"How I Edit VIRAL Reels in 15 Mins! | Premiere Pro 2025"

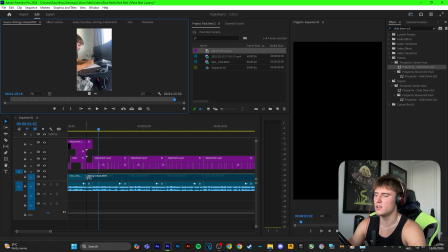492s
And so most people would drag that, but what you want to do is just click drag video only, so it only takes the video and gets rid of the audio, and then just drag it on.
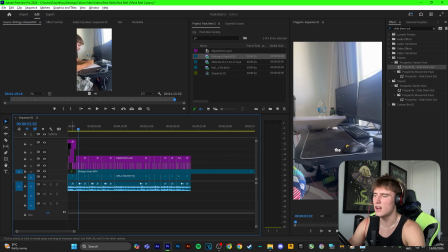501s
And since we have that whole line cleared, it makes it nice and easy to drag on our B-roll footage without it chopping everything else.
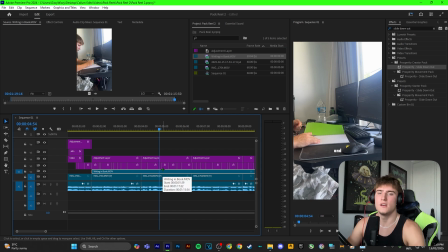508s
Alrighty, so I want my B-roll to end here. So what I'm going to do is, this is just personal preference for me, but I'm going to speed up my B-roll footage. So what I'm going to do is right click it, speed and duration, and go maybe like 1,000 and just see where I land.
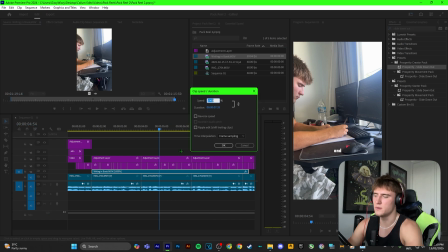521s
So as we can see, there's the end, but we want to get it to where the marker is. So we're going to go 1,500, 2,300, and boom.
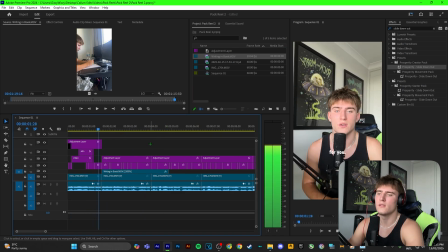529s
As we can see, that's pretty much spot on.
Editor, this is for you. I know the struggles of having to rush clients, crunch deadline.
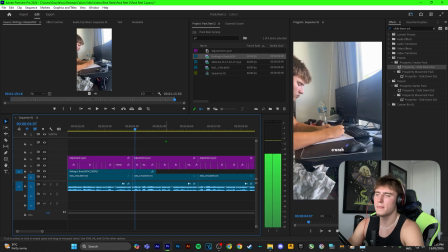536s
Okay, so as we can see here, clients, crunch, it's still the same B-roll, but it pulls back. So if you want to change that, what you can do, pull this layer up, drag this one across, and then go to your effects again, and take this keyframe.
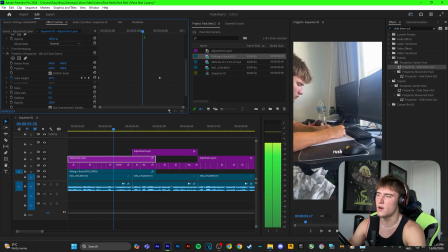551s
So this is the 110 keyframe. So as you can see, it's going higher, and just drag it across to the very end. So then that goes across to the next B-roll, and then take this top layer, start it here,
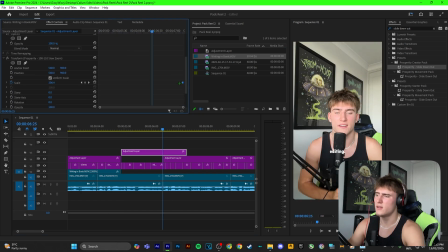563s
and then come, put your marker to the end of it, and just take this keyframe and put it on top of the marker,
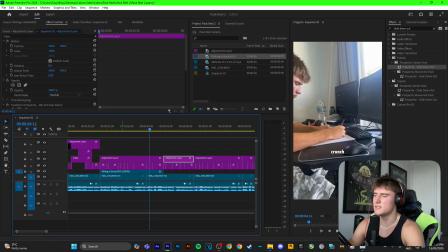568s
and then chop, and then bring it all down. So as we can see, it stays on the same B-roll, but it doesn't pull back anymore.
Rush clients, crunch deadlines, and staying up all night.
So since I say the word rush here, I'm gonna add a bit of transition effects. So essential graphics, and I'm just gonna change the font. I'm gonna do a little slide in up effect.
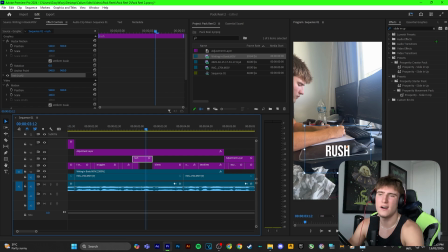587s
So because I'm doing that, I wanna drag this out and then search slide in up, and then boom, drag it across a little bit and search slide down out, and boom.
Having to rush clients.
So as you can see, that's a little bit too quick to rush.
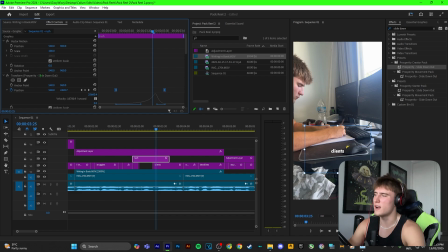602s
So I'm gonna drag it across, take both of the keyframes from the slide down out effect and just drag it across again.
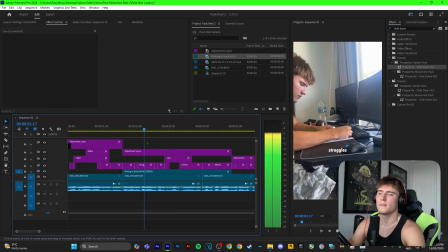609s Having to rush clients.
There we go.
I know the struggles of having to rush clients, crunch deadlines, and then crunch.
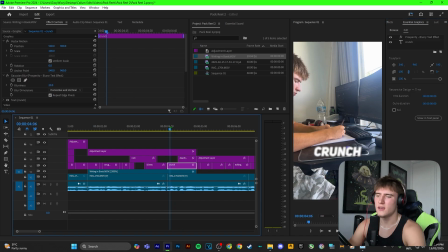616s
I'm gonna do the same, change the font. So what I did here is I just changed the font and I put a little blur text on that. Took the deadline text and put it on top. And now what I'm going to do is I'm going to add like a little shadow to it.
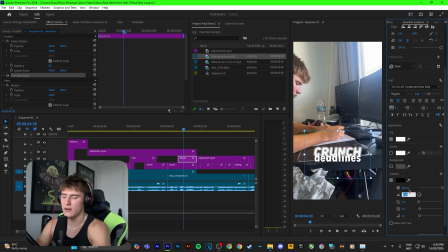628s
So if I click shadow here, change the direction to 0, drag it out, expand it, soften it, expand a little bit more, just play around with it, I guess.
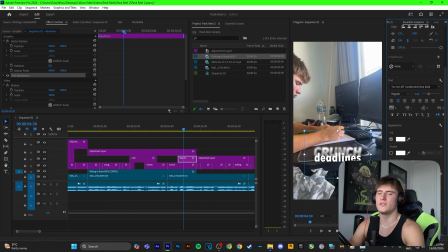638s
And then put the opacity down. What that does is it creates a little bit of depth.
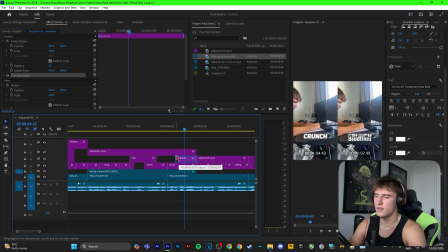643s
So as we can see here, I've just got some depth here. And then I'm going to add an opacity effect.
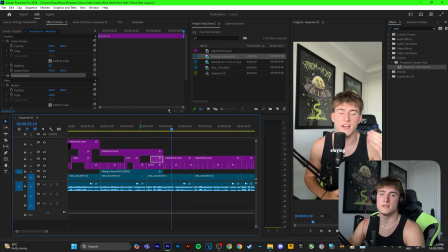649s
And here's what we get.
It's crunch deadlines and staying up.
So that looks pretty good. So I'm just going to go through now and just do all of my effects.
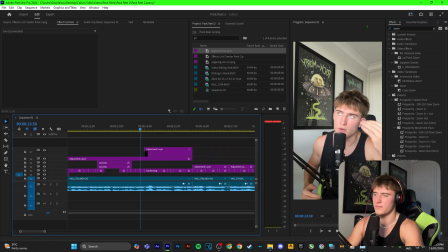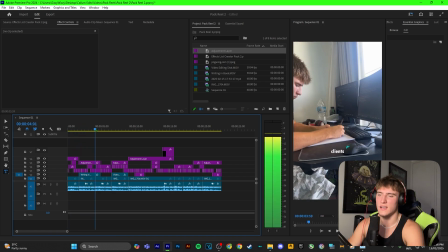668s
Alright, ladies and gentlemen, so we have finished my effects. I'll just scan through. As you can see, I got my nice little effects in there.
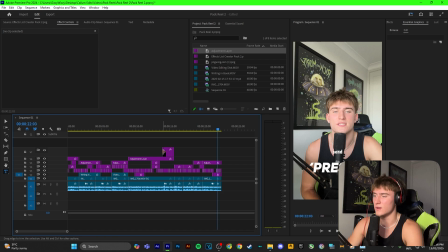679s
Boom, looking pretty good, looking pretty good. So now it's the fun stuff. This is the sound design.
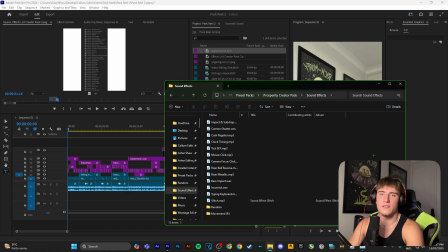684s
So if we head over here, I've got a whole folder with all of the sound effects that I use. If you want them, again, it'll be in the description.
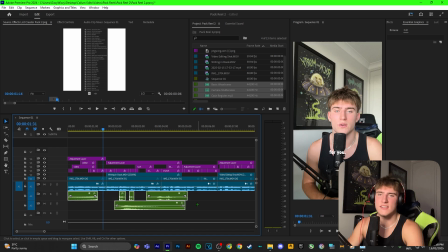690s
Alright, so just down here, we can see these are the main sound effects that I use that I kind of just copy throughout the video. And this is the riser Metallica, the camera shutter, the mouse click, the basic whoosh, and the cash register sound effect.
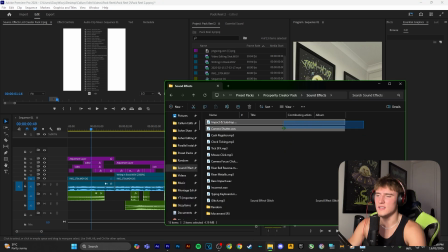704s
And all of these sound effects can be found in this folder right here, which you can get in the link in the description.
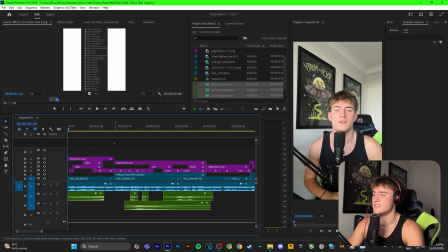709s
So I used the riser at the beginning just to add tension, just like this. If you're a video editor, this is for you. So boom, that sounds pretty good. So for the opacity, what I'm going to do is I'm going to grab the camera shutter, I'm going to drag it across, and I'm going to do it again, so make sure it's selected. Hold Alt on your keyboard and drag it out again, and that duplicates it.
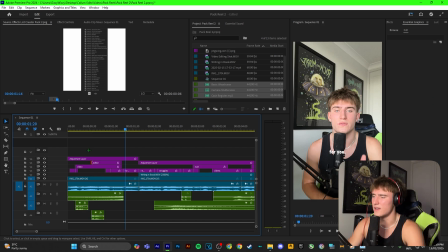727s
And just make sure the sound effect is at the start of each layer. So it'll sound like this.
If you're a video editor, this is for you.
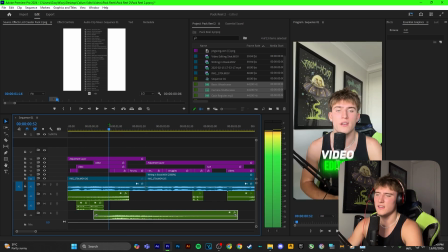732s
Boom, so we've got that. And I'm going to take the swoosh sound effect and line it up so the whoosh happens when everything slides down, just like this.
Video editor, this is for you.
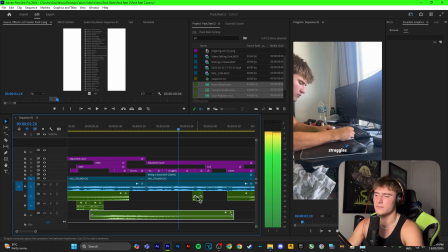741s If you're a video editor, this is for you.
So there we go, we got that.
I know the struggle.
So the mouse click effect, which is this one, I mainly use that for like transitions.
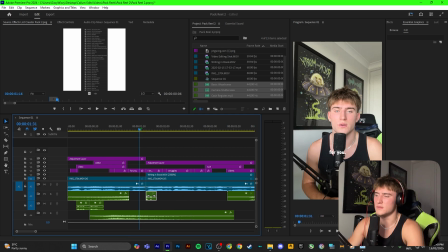749s
So I'm going to put it here where it transitions between talking and then B-roll.
This is for you.
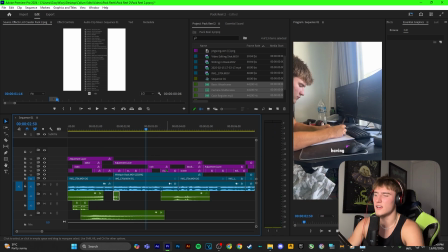754s
I know the struggles of having, so that's what it sounds like. So here, rush, it slides up. Let's do that again. Having to rush, just make sure it sort of lines up.
Having to rush clients, crunch.
So boom, as you can see, crunch comes up really harsh, so we're going to use the click sound effect because it's more of a harsh sound effect.
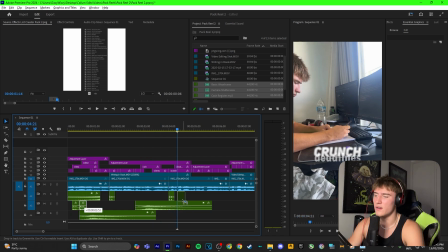771s
And then deadlines comes in soft, so I'm going to use the camera shutter from earlier and just alt drag both of these on, and this is what it's going to sound like.
It's crunch deadlines and staying up all night editing.
So boom, that sounds pretty good. And then another transition, I'm going to use the tick here inside of Premiere Pro.
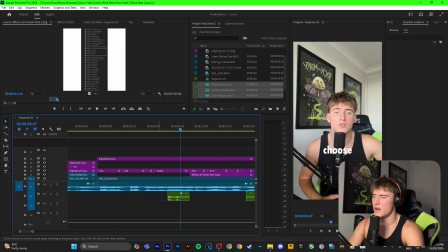786s
I just pick and choose, so pick and choose because they're harsh. I'm going to use the mouse click, pick and choose. Just pick and choose from all of my, and then we see a little whoosh up, so I'm going to use this. Choose from all of my presets and just make sure you line it up.
Choose from all of my presets.
So here I say more time equals more money.
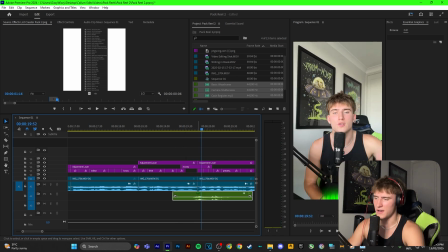803s More money.
So what I'm going to do is I'm going to use the cash register effect just there.
More money. So if you want my preset, time equals more money.
So, and then I'm going to get a slide down and just time that.
More money. So if you want my presets, just comment down below preset.
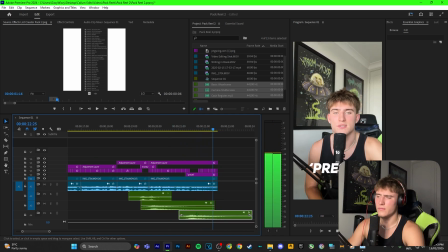814s
Boom. Another slide up. Drag that across. Below preset and I'll send them to you. And the end is there, so just make sure you cut off any sound effects so it doesn't go to black.
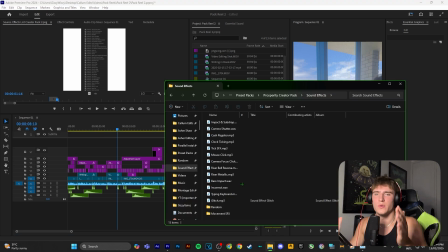823s
And now it's time to add our music. So because Instagram Reels or whatever you're sort of using it for, you can kind of have free range to what music you use.
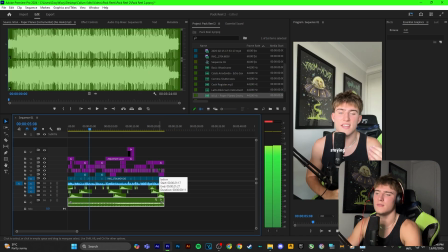831s
Alright, here we go. I've got my music added.
Deadlines and staying up all night editing.
So that sounds pretty good.
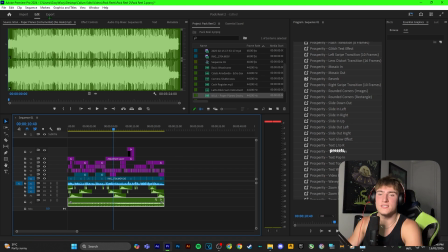835s
And ladies and gentlemen, that is exactly how I edit my Reels. And lastly, we want to go up here and export. I keep my export settings pretty simple.
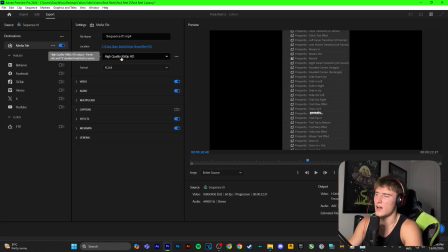843s
I mean, I know a lot of people complicate them and stuff. I kind of just have the high quality 1080 HD, the format, whatever that is. And then I make sure just to click under video, click match source, go to more,
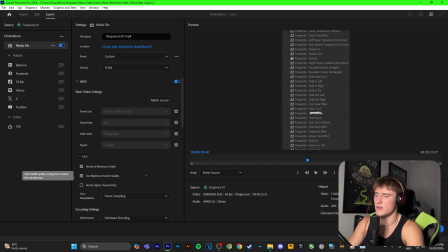854s
and then render at maximum depth and use maximum render quality, and then just make sure this range is on entire source. And yeah boys, that is my export settings. Go ahead and click export when you're ready, and there you have it. That is exactly how I edit my reels inside of Premiere Pro. I really hope this video helped you out, guys, and if it helped you out in any way, if you could please subscribe, that would mean the world to me. And again, if you want any of the sound effects I was using, any of the presets I was using, everything will be in the link in the description.
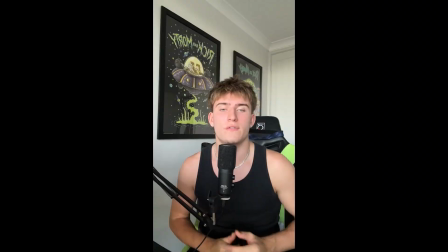880s
And yeah guys, I'll see you next time.
If you're a video editor, this is for you.
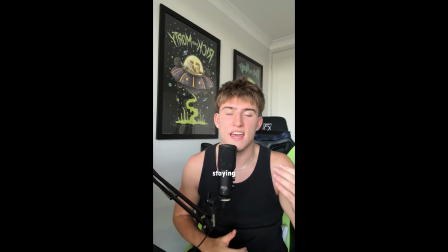883s I know the struggles of having to rush clients, crunch deadlines, and staying up all night editing, so that's why I started using presets inside of Premiere Pro.
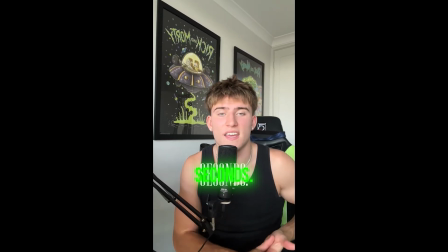890s I just pick and choose from all of my presets any effect I want, and it does it within seconds instead of having to do all the keyframing, all the boring stuff, and I save hours a week.
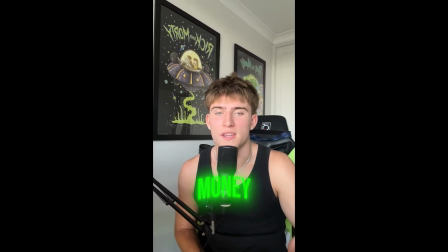898s And as an editor, you would know more time equals more money. So if you want my presets, just comment down below preset and I'll send them to you.